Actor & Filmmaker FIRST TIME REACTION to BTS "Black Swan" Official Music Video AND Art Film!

so a couple of things obviously they're they're wearing white with a black floor they're using a white spotlight which kind of makes them
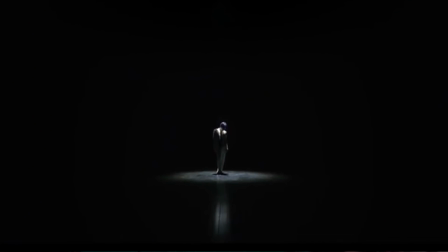(2:58)
glow a little bit in the light and that reflects too on the black floor which created a line in that opening shot which is just cool visually it pleases the
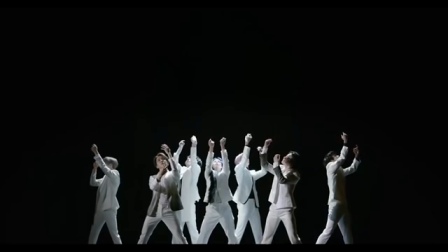(3:06)
eye to see that they're also using themselves to create vertical lines because there's nothing behind them to focus on on the wider shots then you see the
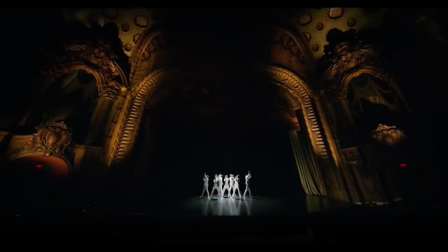(3:14)
full theater which is is interesting because it's gold which is a very warm color so now you've got cool tones and warm tones which is slightly dissonant they're also dancing in the lobby of the theater and on stage and talked about dying their first death do your thing sort of feels like they're talking about performance maybe performance theory the idea of similar to what I talked about with on maybe fake love to the public versus private self I don't know that's just initial thought because obviously you're talking about a lobby versus on stage and those are different things right i as an actor when i do a musical if i'm in the lobby i'm cedric agel i'm an actor i'm in the lobby i'm you know whether it's after the show and you're meeting the audience or whatever it's a different thing you're the private self versus on stage when you're playing a character you're different self also they're wearing black in the lobby versus white on stage so there's a clear difference being made there the dancing is is i mean beautiful i think uh jimin is the main dancer right um he's so talented i mean they're all really really talented but some of this contemporary dance i'm gonna put up some of the videos
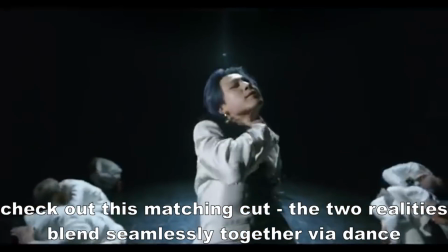(4:36)
of some of the stuff that i really really liked the extensions look for the really technical stuff I mean
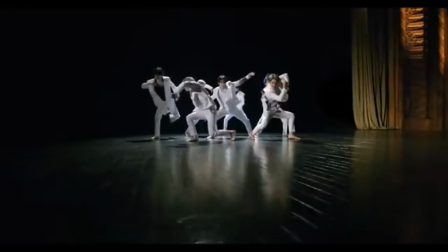(4:41)
hitting a certain point on the body with a leg raise or on a kick or, you know, the difference between blade and spread out fingers or a flex and a blade Just very very sharp, very trained, very intentional. This is beautifully beautifully beautifully performed. I mean It's not what I was expecting. I thought this might be more upbeat, but it's very emotional. It's very emotional
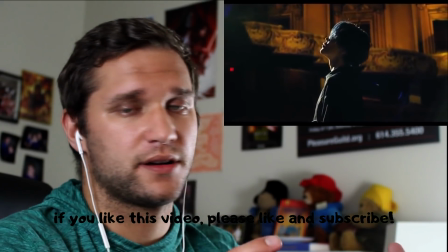(5:10)
Now using the camera to focus on each member and very personal show.
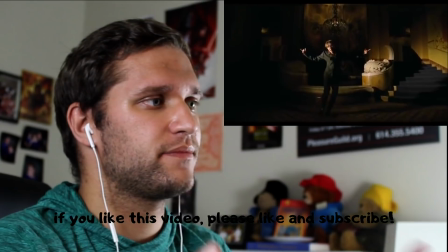(5:15)
Oh, the wings from Blood, sweat, and tears
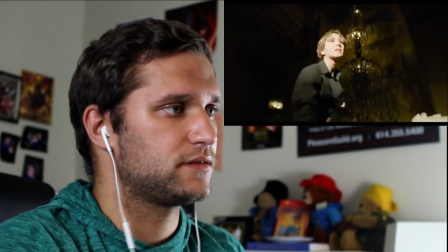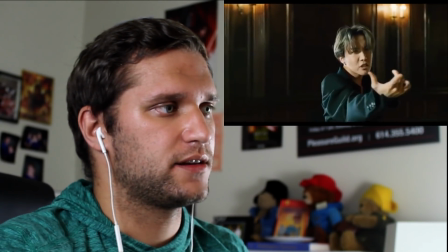(5:24)
Now they're really washing them out with that light. These two look like they're arguing
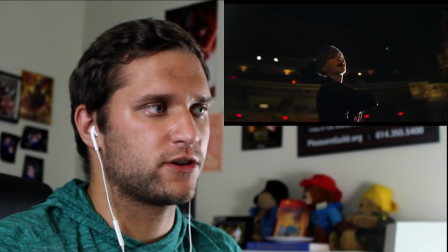(5:32)
Looks like a rehearsal space.
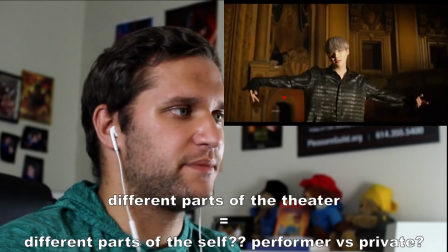(5:37)
I'm sure that that backdrop means something
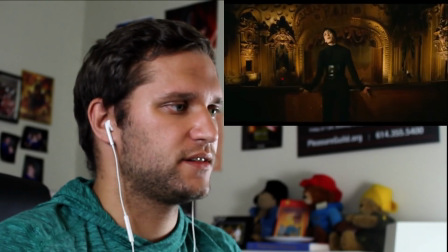(5:43)
Heartbeat racing in my ears. That's what happened in my forest.
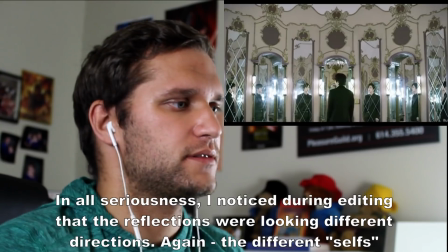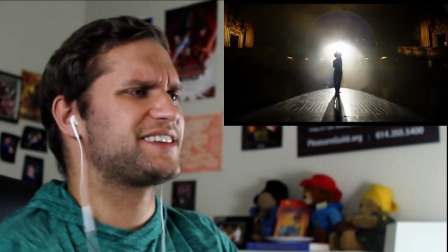(5:57)
All that dancing is so contemporary, so, oh, yes.
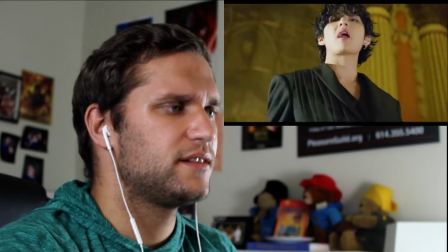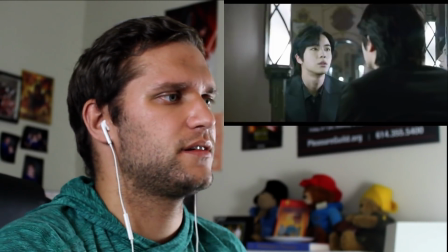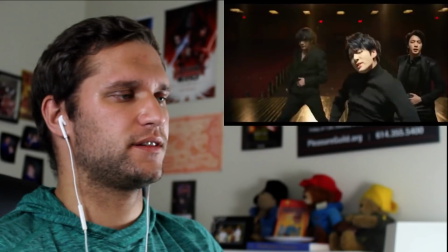(6:14)
This idea of being stuck on the floor, slow moves, talking about eternity.